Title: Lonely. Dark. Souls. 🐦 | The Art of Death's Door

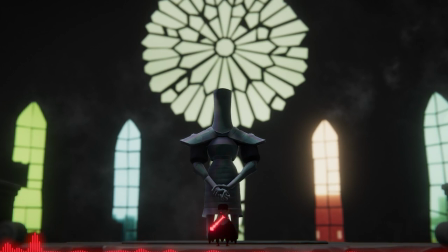Melodically, we find a characteristic element of David Fenn's music, fast-paced notes in chromatic motion, used here to create a distance with a more formal introduction and to translate the phlegmatic attitude of the Lord, amplified by the compound meter and the quaternary triplets.
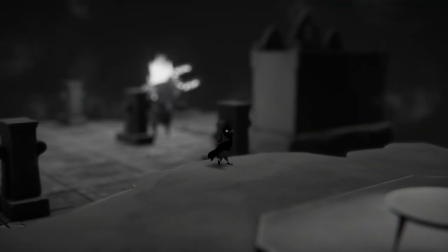Alone in this strange room that definitely looks like a fragmented cathedral, the Lord of Doors, surrounded by very basic furniture,
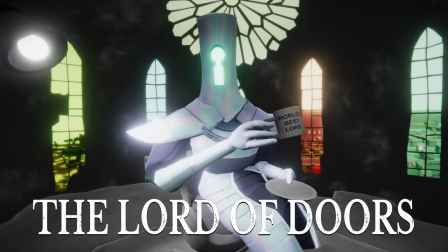quenches their thirst and gives us a large greeting gesture with their mug, World's Best Lord.
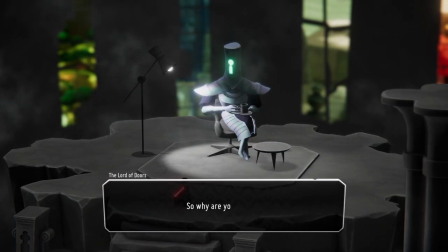They're obviously portrayed in a humorous light.
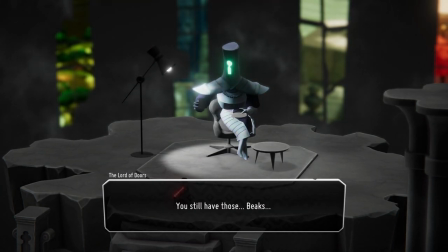Uncomfortable in our presence, they first congratulate us for still having a beak, and then makes fun of our presence here.
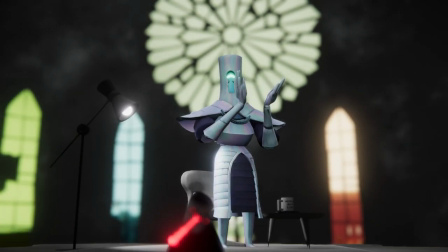They applaud the crow that has come, proudly, to bring his first giant soul, so much so that sparks fly from their hands,
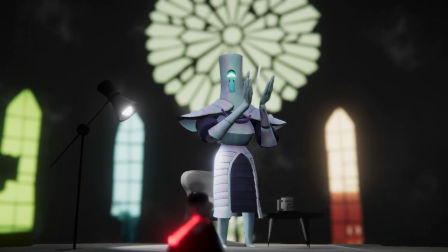reminding us that they're all in metal, as confirmed by their sound design and the iridescent reflections of their armor?
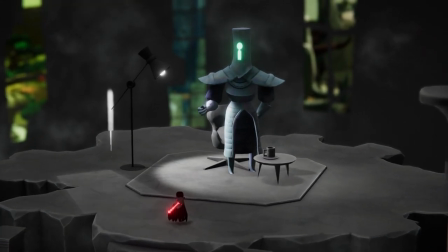Costume? Suit? No matter. This is a great opportunity to torment again the Reaper, who is sent back to the headquarters without mercy.
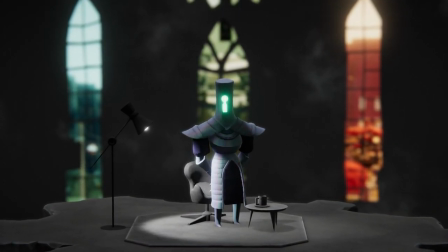But in a final about-face,
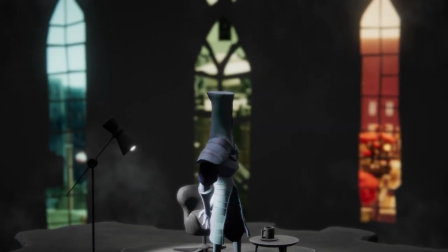the Lord of Doors reveals a deep malaise and sighs as they are staring at Death's Door at the far end of the Lost Cemetery.
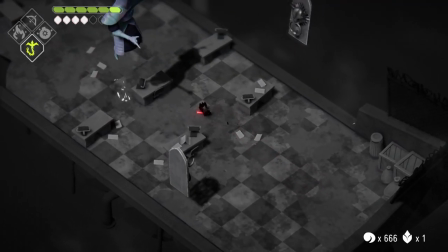During the final battle against him, the elements are similar.
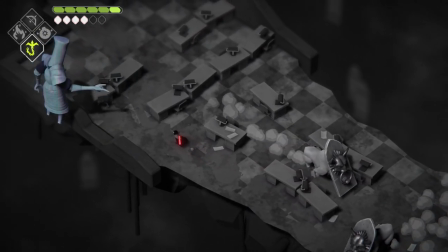During the platforming phases, he taunts us, summoning lion gates, apparently there are such things,
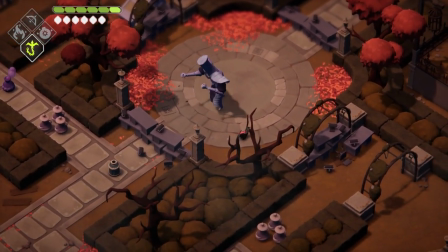and then confronts us in the various areas we previously explored, the manor's gardens, the overgrown ruins, and Betty's lair,
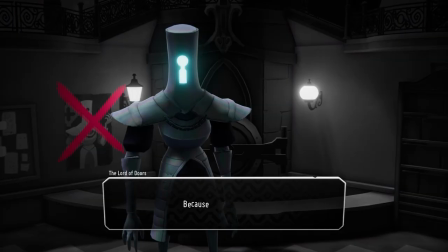before moving on to a final battle in the Hall of Doors, which is essentially centered on the electric guitar.
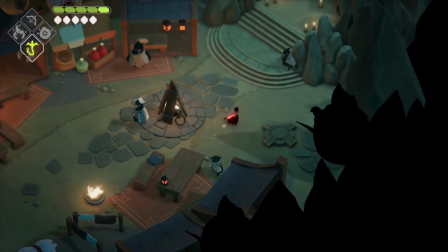Death's Door manages to maintain a balance between humor and melancholy.
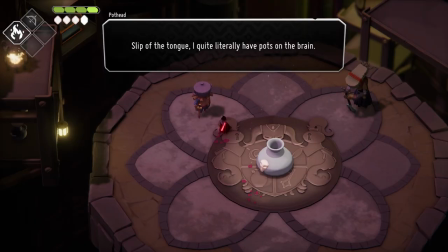It is thus very often a humor which is there precisely to mask painful feelings, even unspeakable secrets.
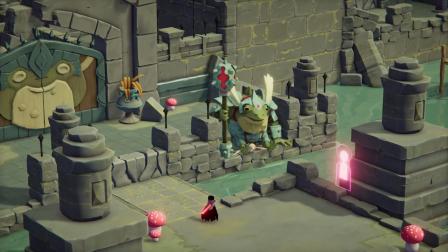The characters are certainly presented in a humorous way, physically, verbally, their names sometimes describing their burden,
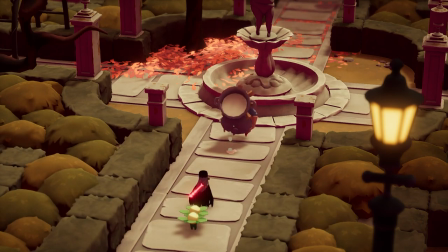or through their gestures, in particular put head, but they are not necessarily funny voluntarily.
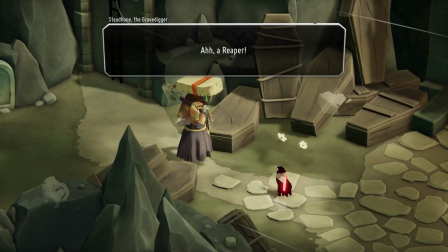They often express a slightly veiled sadness, like Stedhone, who is insensitive to blows and yet seems to be wishing to die,
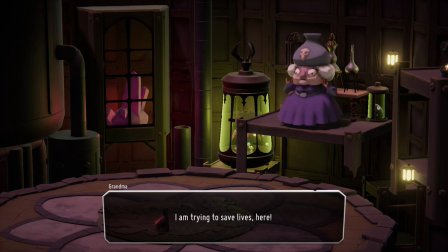the loss of a head or a husband for the witch, or even a brother for the forest children.
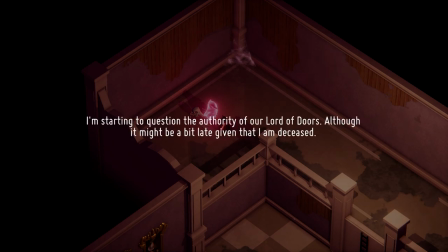And all those frail dead birds in the dungeons. Their dialogues are amusing, without them really meaning too.
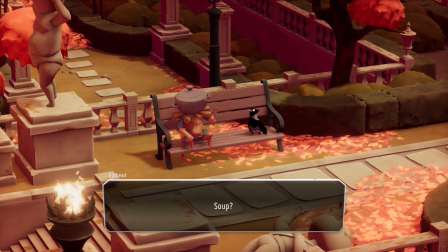In the case of the playable character, humor is translated by his reactions.
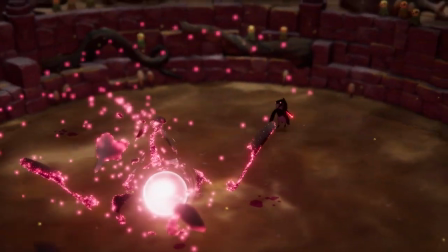He doesn't speak, doesn't have a name, humor can only be nonverbal. But what characterizes him is his mission.
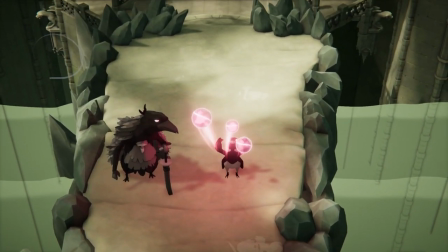We don't perceive any melancholy in his case.
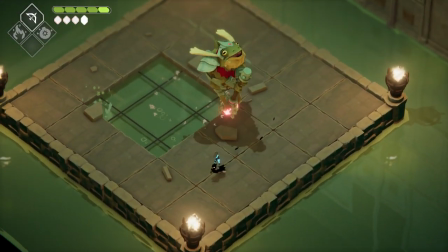He only fights, and often these confrontations will take place over music that doesn't aim at being particularly funny,
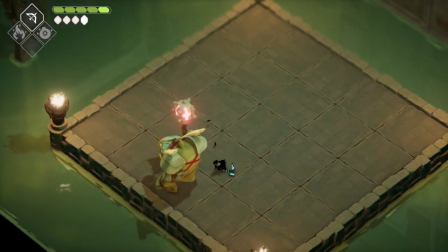but will rather take up this idea of solemnity.
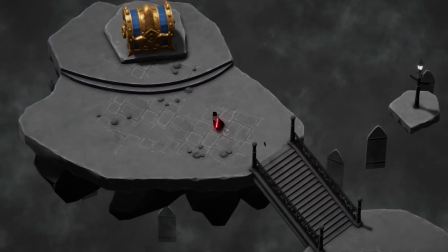The fight against Avarice had this mix of humor and grandeur that makes the artistic direction of Death's Door so successful despite this varied character.
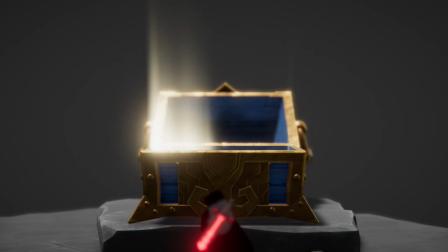The Little Reaper finds himself face to face with a chest that chews him without mercy. The sound design is absolutely cartoonish, with, in particular, a falling sound like in a Roadrunner and Wile E. Coyote episode,
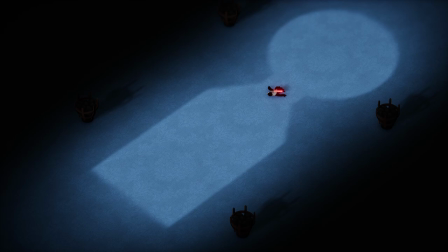and after that starts the most epic music, taking up the theme of that very same Avarice from Titan Souls, where the orchestra, the choir, and the electric guitar will all blend.
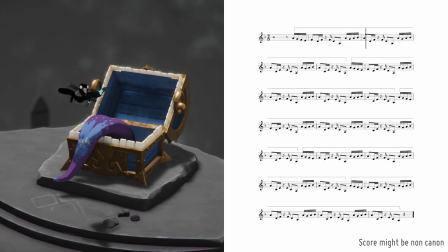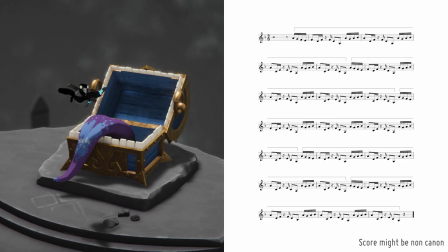It's a theme crammed with energy in 7-8, where two parts will oppose each other. The first one is essentially descending. Each bar consists in a descending arpeggio on the first 5 beats, followed by a small stepwise motion on the last 2 beats.